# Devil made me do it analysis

The Devil Made Me Do It documentary analysis. The type of documentary is a mixed documentary. This includes a combination of interviews, observations, narration, actuality, archived material to help advance the argument the creator is trying to put forward. Structure, open versus closed. Open narrative is when not all the questions are answered by the end of the documentary, and closed narrative is when everything is resolved. The Devil Made Me Do It is an open narrative because not all of the questions are answered at the end of the documentary. Single versus multi-stranded. Single narrative is when there's one topic throughout the whole documentary, and multi-stranded is when there's lots of stuff going on. The Devil Made Me Do It is a single narrative because all the themes throughout the documentary link together. Linear or non-linear. Linear narrative is when everything is in chronological order, and non-linear is when it's not chronological. The Devil Made Me Do It is a non-linear narrative because it's not all in chronological order and everything's scattered and jumps between different things.
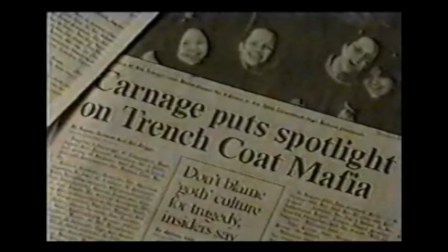Themes in this documentary include the influence of the media,
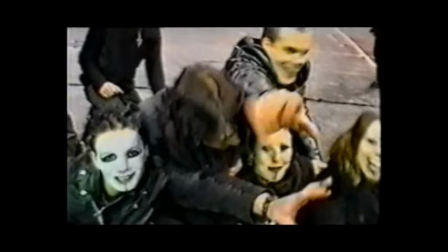youth, music, crime, religion versus devil worship, which is good versus evil.
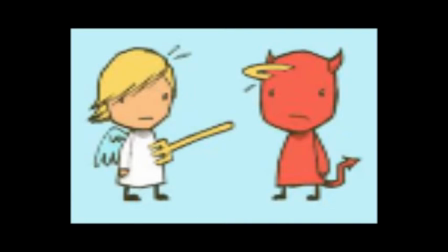The two binary oppositions generate conflict throughout the documentary.
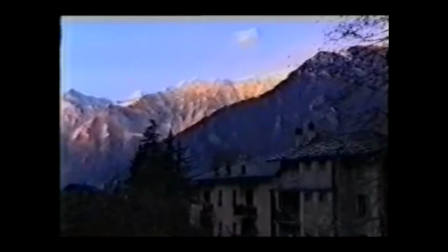Camera work. There is handheld footage during the documentary which creates a freedom for filming, and for the audience it makes it more realistic. There's also establishing shots which set the scenes and gives context to the audience.
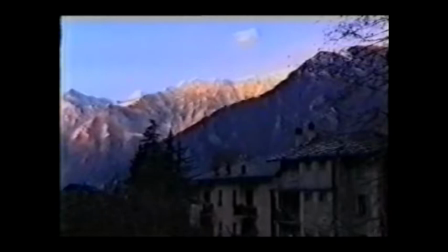There are a couple of extreme long shots and long shots. A crane of all the fans at the concert gives the audience a more
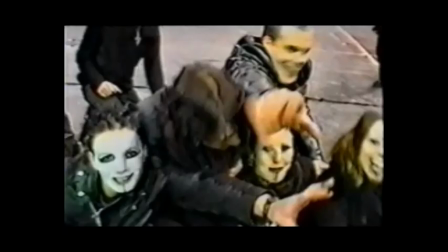realistic effect so they could feel more involved with the concert itself. Observational footage illustrates points and provides evidence for the exposition. There's also religious iconography where there's different religious symbols throughout the documentary.
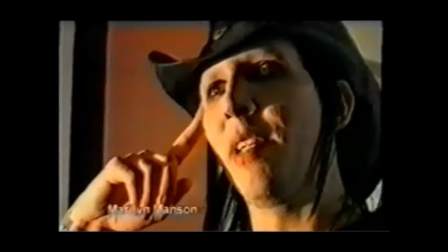During the Manson interview, there is a low-angle shot which shows his power. The interview setup throughout the documentary is it follows the conventional interview setup. It follows the rule of thirds, close-up/medium close-up, and the speaking off camera makes it not direct address. Some of the interviews can challenge the conventions. The religious iconography during the documentary.
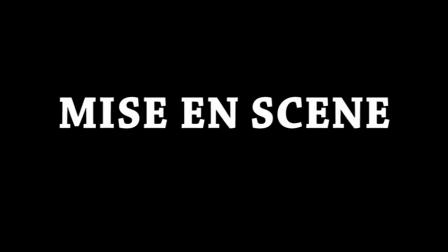Some of the work is zoomed in on and close and has a few close-ups. This shows the difference in the themes, which is religious versus the devil worship. This creates
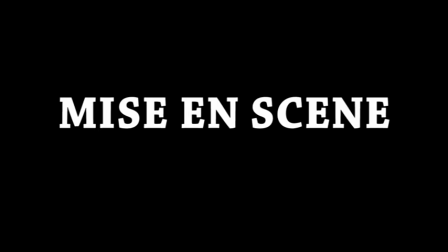This creates a conflict throughout the documentary of the different types of people. Throughout the documentary, everyone that is being interviewed is all relevant to the topics.
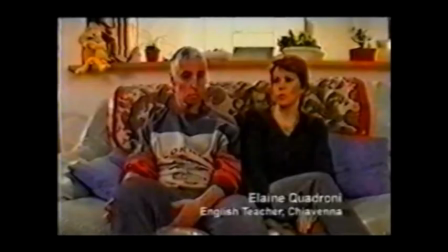This is important because sometimes you can't have people that don't understand what they're talking about.
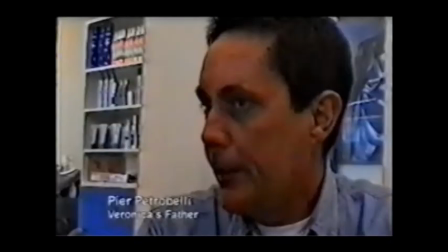It needs to be someone that is an expert in the particular field.
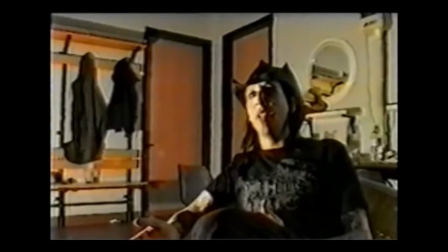In the background of Manson's interview, he is in a cloakroom/change room. This normalizes This normalizes Manson and makes him look like an everyday human.
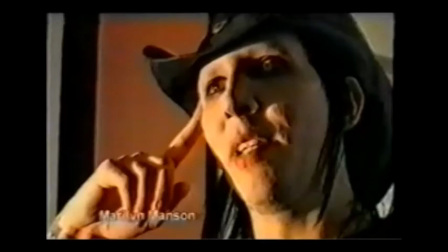During Manson's interview, the lighting is very different. Half of his face is in darkness, which suggests that there is two sides to him, good and an evil side. This relates to the theme of the program, which is good versus evil and the conflict in the religions.
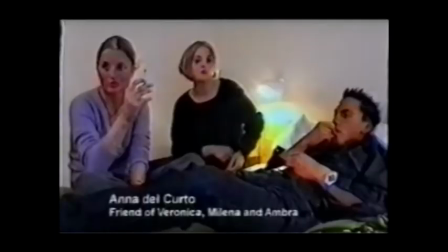Throughout this type of documentary, which is a mixed documentary, you will expect to see real people, locations and clothing, and in The Devil Made Me Do It, this follows that.
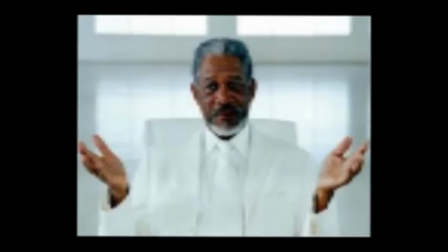I seem to think that males are the knowledgeable ones over women, and you don't really see very women narrators. The narration throughout the documentary is a voice of God narration, as we don't actually see the narrator in the scene.
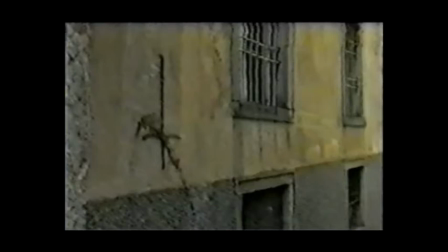The narration throughout the documentary gives information and understanding of what is happening to the audience. It helps them to know the details of the scene that's happened.
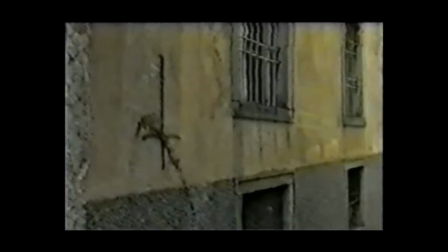It helps them to understand the details of each scene and be able to follow on with it perfectly. The narrator highlights the key areas for the exposition of the documentary.
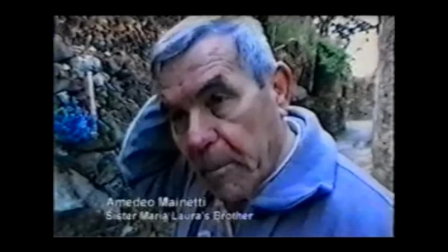Throughout this documentary, there is also a translator for the interviewees that cannot speak much English because it is based in Italy. The interviewees' voices are lowered during this time so that we can only hear the translator.
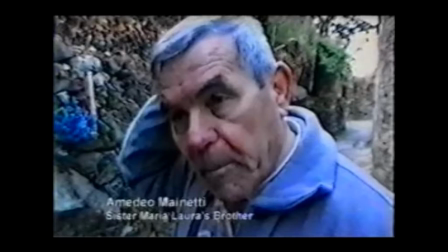This helps the audience understand more what is happening, and the Marilyn Manson music used during the documentary is both non-diegetic and diegetic,
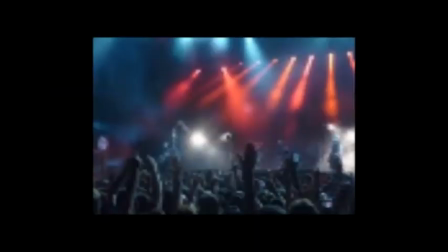as it is used during his concert but also as background music.
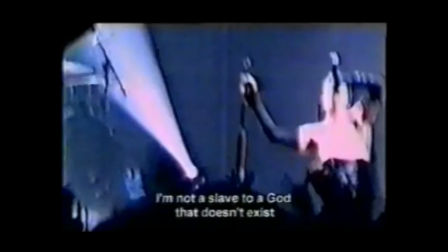This contrasts to the music that is used when we are looking at the religious side of the documentary. This music is quite choir, hymn, classical and choral music. This is a contrast to the heavy metal music that Marilyn Manson plays.
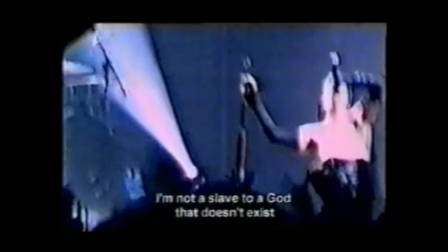Manson's dialogue during the documentary really conflicts with the Marilyn Manson's dialogue during the documentary really relates to the title when he says, "I'm playing the role of the devil." This links to the title, and as it's the during this documentary,
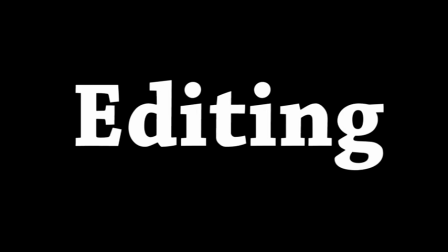there is a montage which is at the beginning and introduces the exposition and it engages the audience. It is a montage of Marilyn Manson's There is a montage of Marilyn Manson's concert footage during the documentary as well.
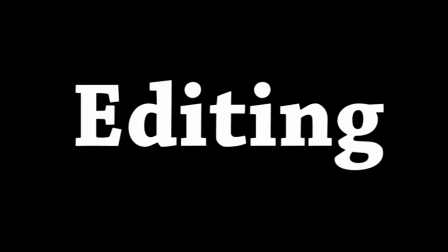This highlights all of his success. Cutaways are used as part of the editing of this documentary. The cutaways are when things are edited down to visuals, and this is used in the editing of interviews.
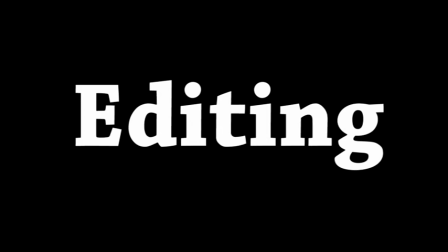This provides visual evidence and makes it more interesting for the audience.
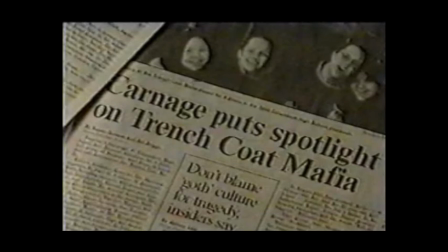Archive footage used during this documentary is music videos, which are mostly Marilyn Manson's work, police interviews, archive images, photos of the actual people.
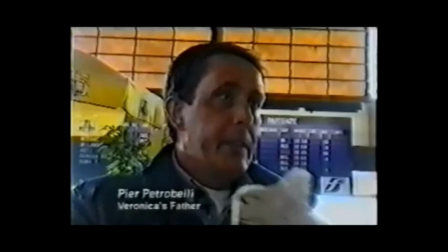All of this stuff makes it much more realistic
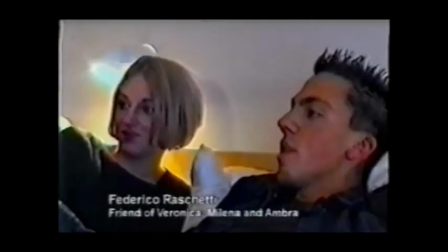for the audience and makes them feel quite much more involved with everything. Throughout the documentary and at the end,
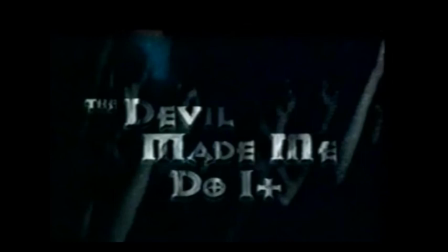there is a list of names which show the relevant interviewees so the audience can understand who they are and put a name to the face. There is a title at the beginning of the documentary which is stylized to be gothic, which really reflects the theme of the documentary, which is the devil.
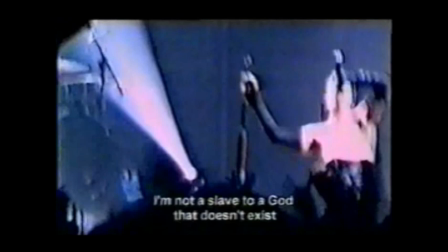There are subtitles throughout the documentary whenever Marilyn's music comes on, so we can actually understand what is going on.
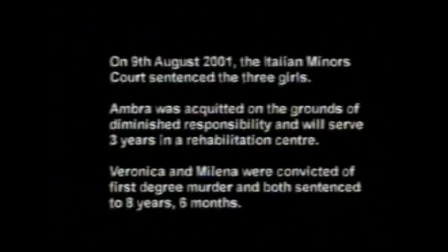At the end of the documentary, there is text to give a final finishing end details of the documentary. This includes telling us what has happened after the years have passed and the outcome of the things happened in the documentary.